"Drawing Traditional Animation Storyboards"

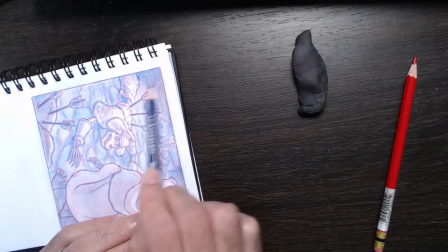[167:56]
I'm gonna kind of notice how I change the direction so I can just get it darker like that.
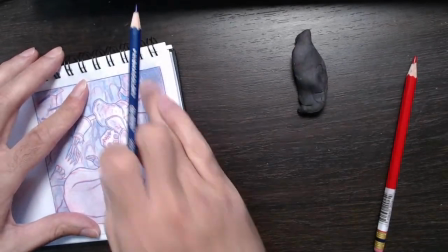[168:07]
That brings that. Oopsie, and I nearly forgot.
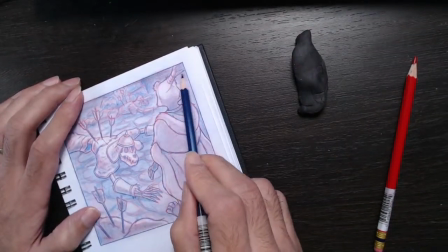[168:15]
There I am talking about doing the next panel.
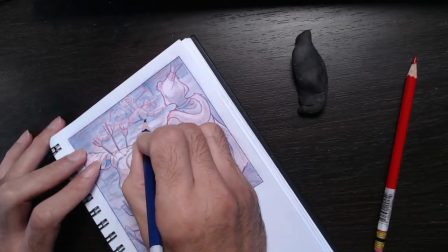[168:22]
I nearly forgot to make this guy just stand out.
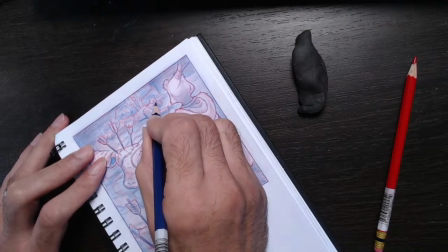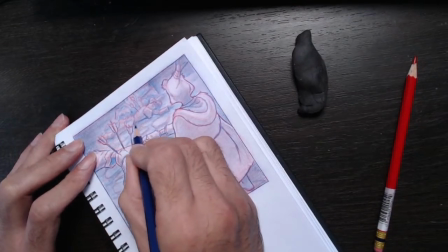[168:38]
A bit, there we are. Not too much.
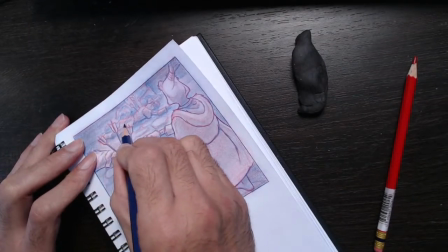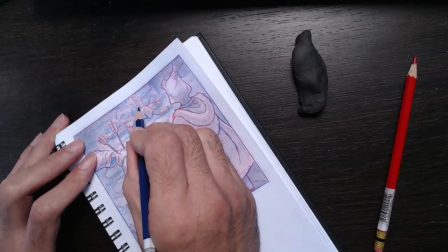[168:50]
All suggestive.
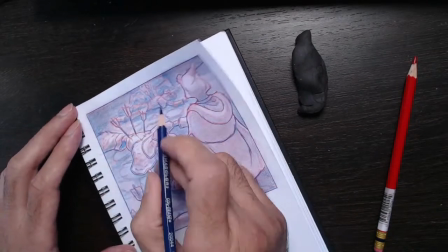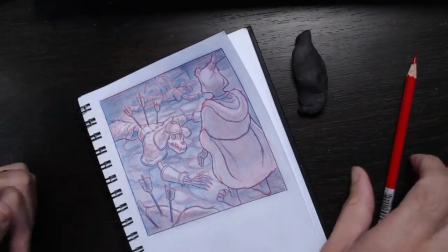[168:59]
Bring that. So I've got this square here that's extra light, right? I want to take that down a bit, right?
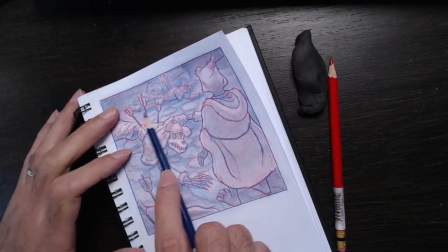[169:06]
So I might keep that just with the blue.
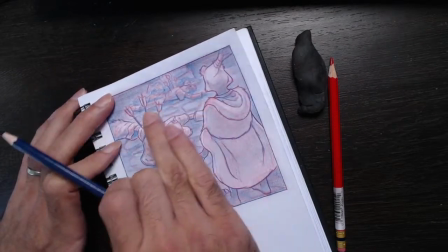[169:12]
Why is there too much light there? We want the light on the skeleton more so than that.
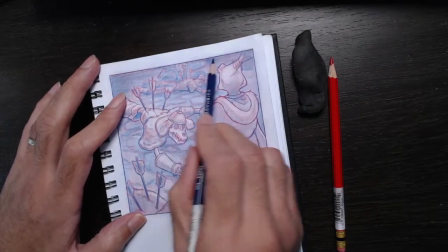[169:20]
We can bring him all in the background there, like that.
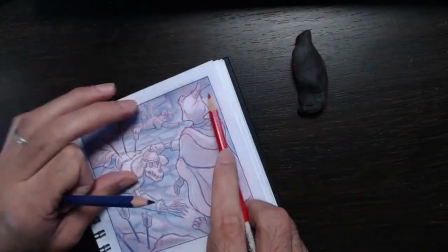[169:28]
So this is just framing everything nicely, right? We're just framing everything
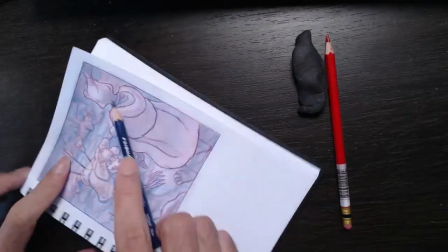[169:40]
nicely. So this is what makes it all
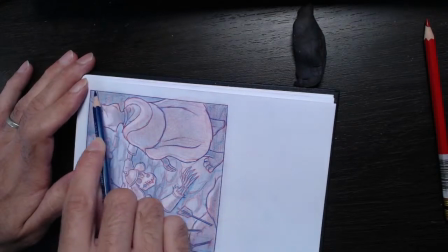[169:47]
picturesque. I could stop. The drawing has served its purpose. I don't need to do this, but this is just for the pleasure of it, right?
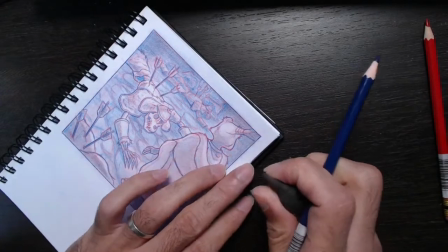[169:58]
This is just for the pleasure of it.
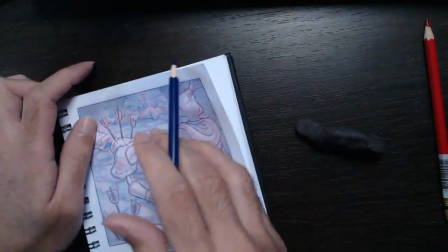[170:01]
My daughter won the most curious award for her ceremony also.
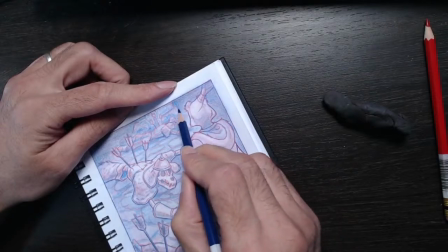[170:12]
Alright, so we'll just darken that.
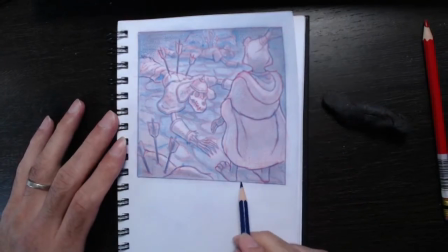[170:18]
Right, there we go. That is that.
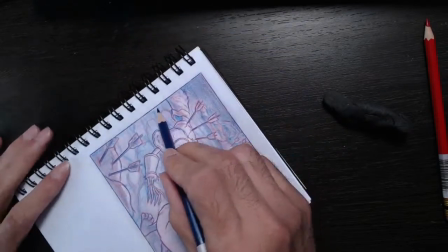[170:23]
You could keep fiddling and playing with this for eternity, but it is done.
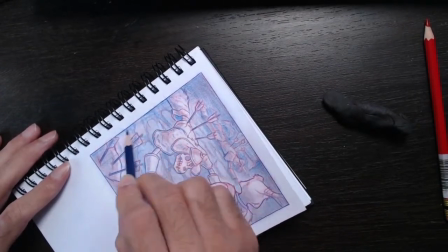[170:33]
I'm just
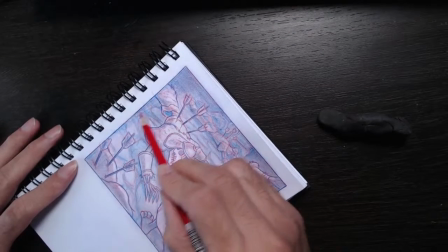[170:36]
creating dark shapes now to help that stand out, right? It's almost like using a gradient tool in Photoshop, right?
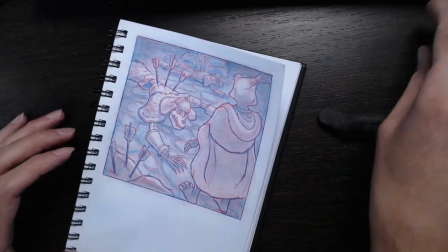[170:48]
Almost like using a gradient tool to help this stuff stand out.
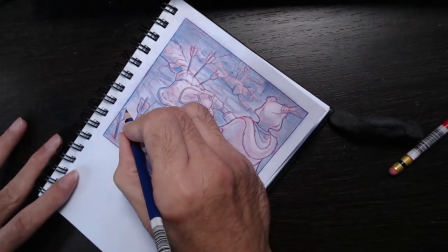[170:54]
The weak aspect, which I didn't think about, so if I was going to critique this from a composition point of view, but then it doesn't matter.
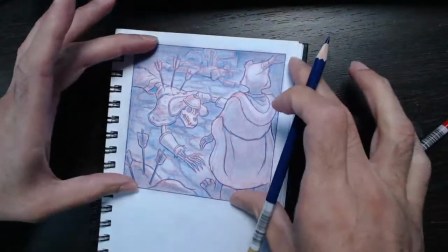[171:03]
So it's not weak for what it is, right? It's weak. If I was going to frame this, what makes this weak is how this and this,
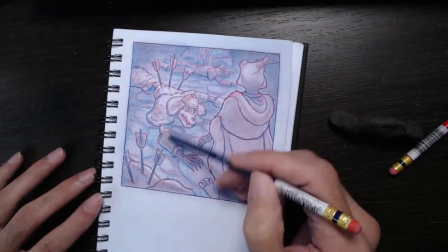[171:12]
these three arrows and these three arrows are too much in line with each other, right?
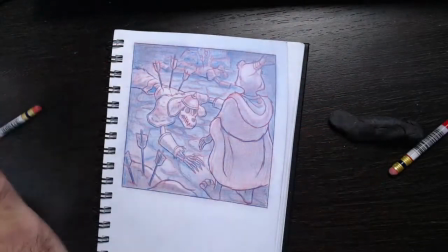[171:18]
But we got to remember what this is. This is a camera move, so let me try to recreate this with a piece of paper.
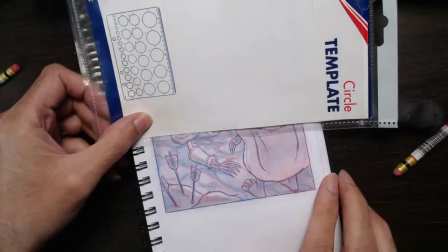[171:26]
So really, we'll be looking at it like this, right? We'll be looking at the shot like that.
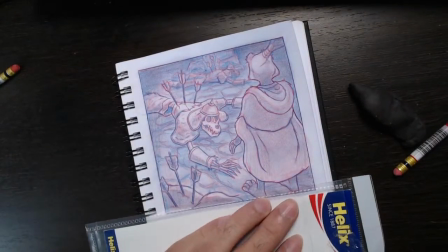[171:31]
Or if I, you know, as I said, I don't want to start with his feet right at the bottom.
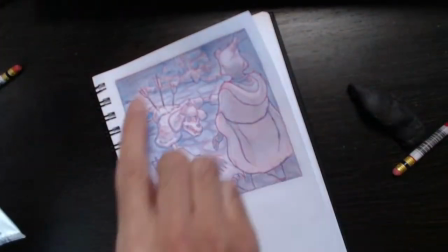[171:35]
So really, when you do these kind of drawings, you're not doing it just for a beautiful drawing, right?
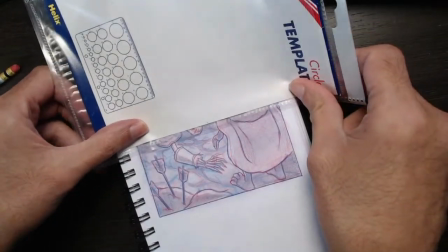[171:41]
We're looking at that. So that's in itself is a strong composition, right?
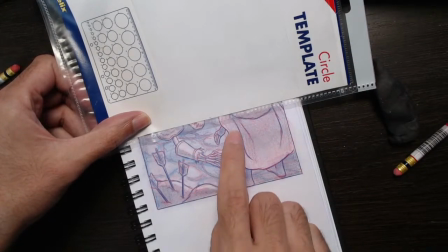[171:47]
You see the hand here, you see the feet. They're a little bit too much in line, perhaps, and, you know.
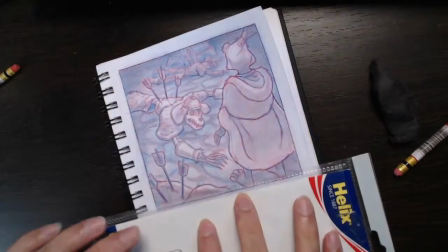[171:53]
But everything here is a nice composition. Then as the camera kind of pans up, right?
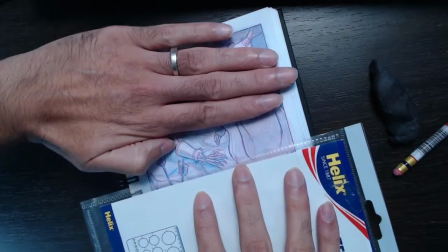[172:01]
That's a nice composition, right?